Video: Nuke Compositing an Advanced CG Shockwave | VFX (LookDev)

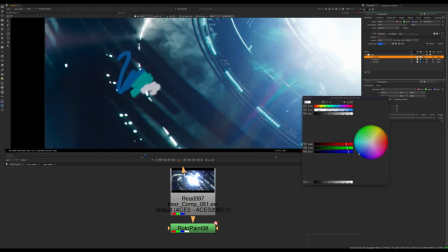But what I wanted to do was, rather than have it completely monochromatic, was to chuck in some
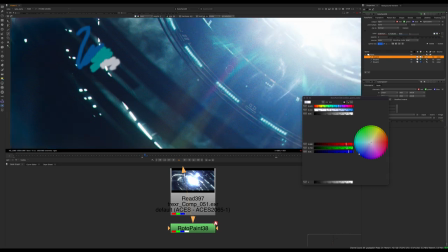just some cooler tones, but not completely breaking the image.
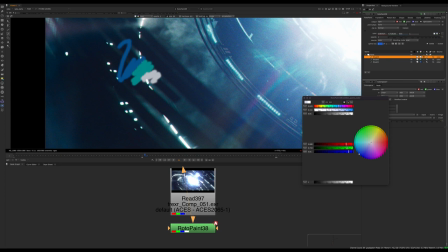If I go in the really reds and orange and green, everything's gonna look rainbow and it starts to look a bit cheap. Like, you have to do that very carefully if you're gonna use a lot of colors. And if you look at Marvel films, you know, like you look at Doctor Strange and some of these films, they do this quite brilliantly in terms of the way that they're managing these colors. And some of their frames look very
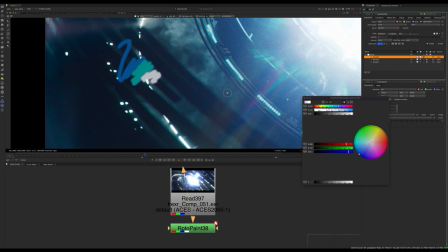stylized because the amount of saturation they're using, but it still is very aesthetic in the way that they're doing it, because they're very cautious in the way that they're choosing their colors. So for this, what I wanted to do was chuck some of these cooler tones in.
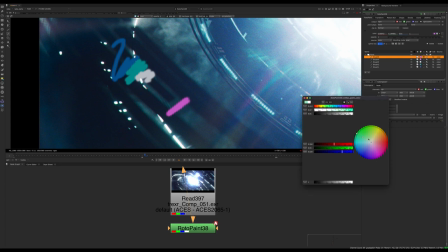So I took a little bit of this kind of purplish color and a little bit of this kind of slightly more green sort of color in the flare.
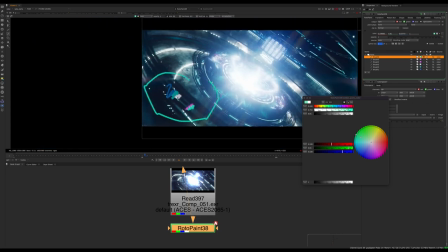So we're gonna see this pretty much in the picture.
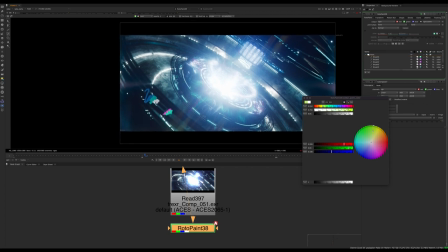I did use a tiny bit of yellow-green on some of the flares at one point,
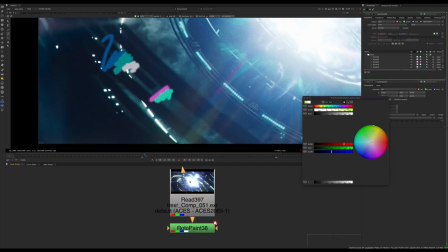but yeah, it's really not as prominent as everything else.
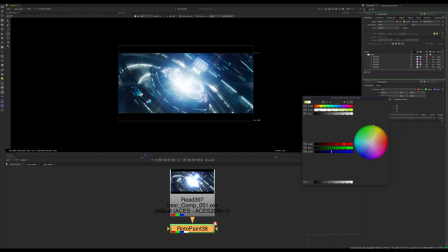It's very very subtle addition. But that just gives it a little bit of color variation.
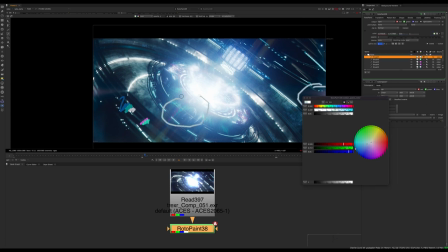So you start to see that in our highlights, in our explosion, flare, and all of these little elements here. So it just adds pops of color to your scene.
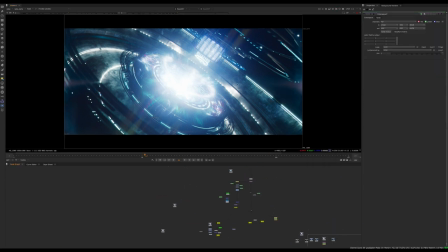So let me talk about how these flares were actually made, not just the color.
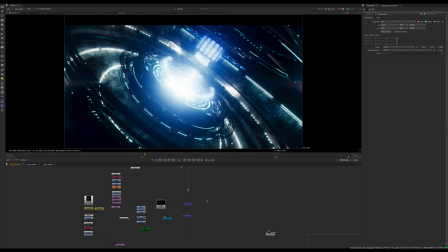I'll go back up to it. So let me just go back earlier in my comp and give it a second to load. Let's go to frame 50. Yeah, frame 51 actually, I think is fine. Just let it load for a second.
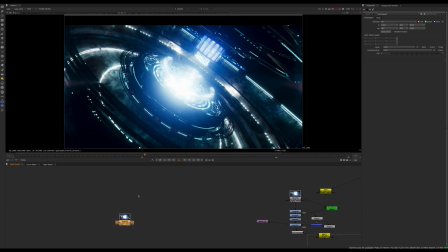I don't have the whole thing completely pre-comped out. I do have a lot of pre-comps in this comp. This is a pretty big script, as you can see. Let's go here, go a bit further down in our comp.
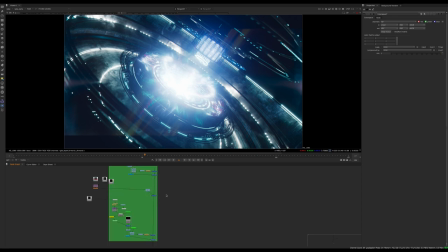There we go. So let's look at just one of these elements here.
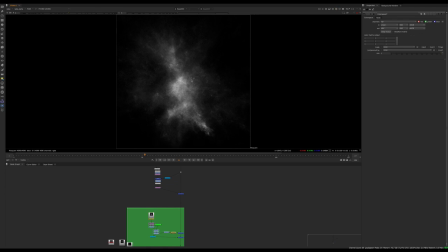Yeah, I have some of these elements, these explosion stuff coming towards the camera as well. I'm not going to talk about every single element I use, but I did use a lot of those energy effects layered together.
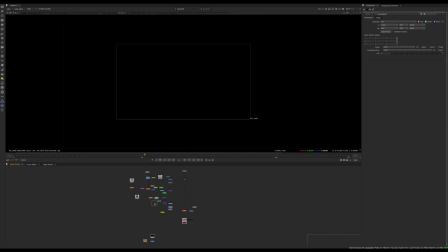And that's the nice thing about having them already rendered. It's like, you wouldn't necessarily think, if you're doing the simulations yourself, you'd have to make every single effect from scratch. But having all that huge library at your disposal, it speeds up this process.
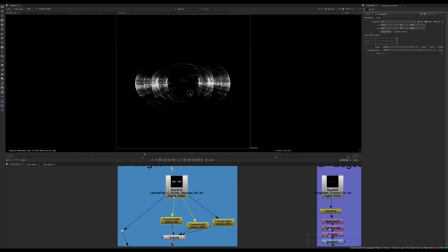So these are some of the elements I created for lens flares. So this is an element from my energy pack that it's supposed to be probably,
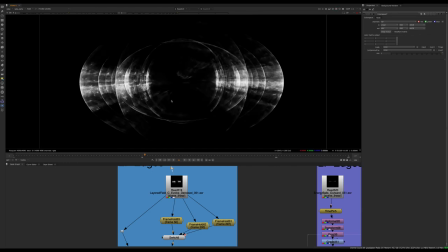I don't know, maybe some kind of wormhole or like EMP or some kind of crazy explosion. So you can use it for all kinds of stuff. But when I was looking at this, you know, I just dropped them all in Nuke and I was like, well, this kind of looks like a refractive type of quality.
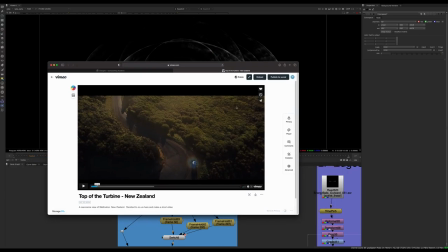And what I mean by that is, let me show you a video. So this is a video that I took, and I have some really nice lens flares in this video.
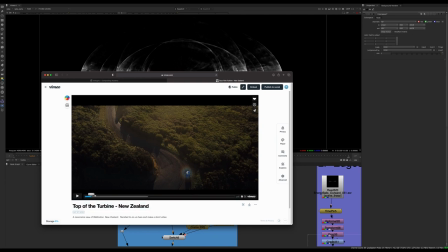So there's like basically no post-production in here except some very slight grading on DaVinci Resolve. But I like to keep these videos, and I have like basically a library of pictures and videos that I mentally store, because there's all kinds of details that you want to remember.
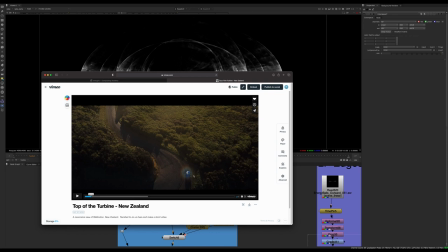So something like this, you see this flare forming down on this car with all these tiny little rainbow streaks. And this is like a crazy flare. It doesn't happen that often, but you know, it's something that you're not going to maybe intuitively think of.
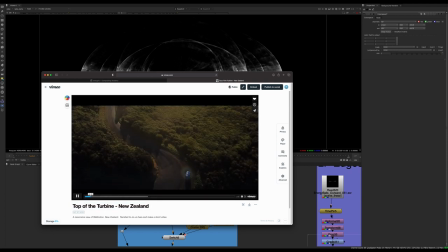So it's nice to have those things, so you can see that little flare forming there, but that's not the one I wanted to point out. There's a couple flares in this video that are very interesting and kind of demonstrate this sort of idea. So you can see here on the bottom of the frame, we have this flare coming in,
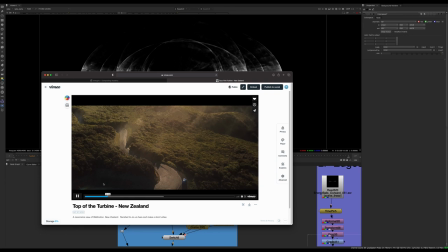and it looks like some shapes that are kind of almost overlapping in the way they move. And this is something you see a lot in sort of lens flares. You see these like little overlapping highlights.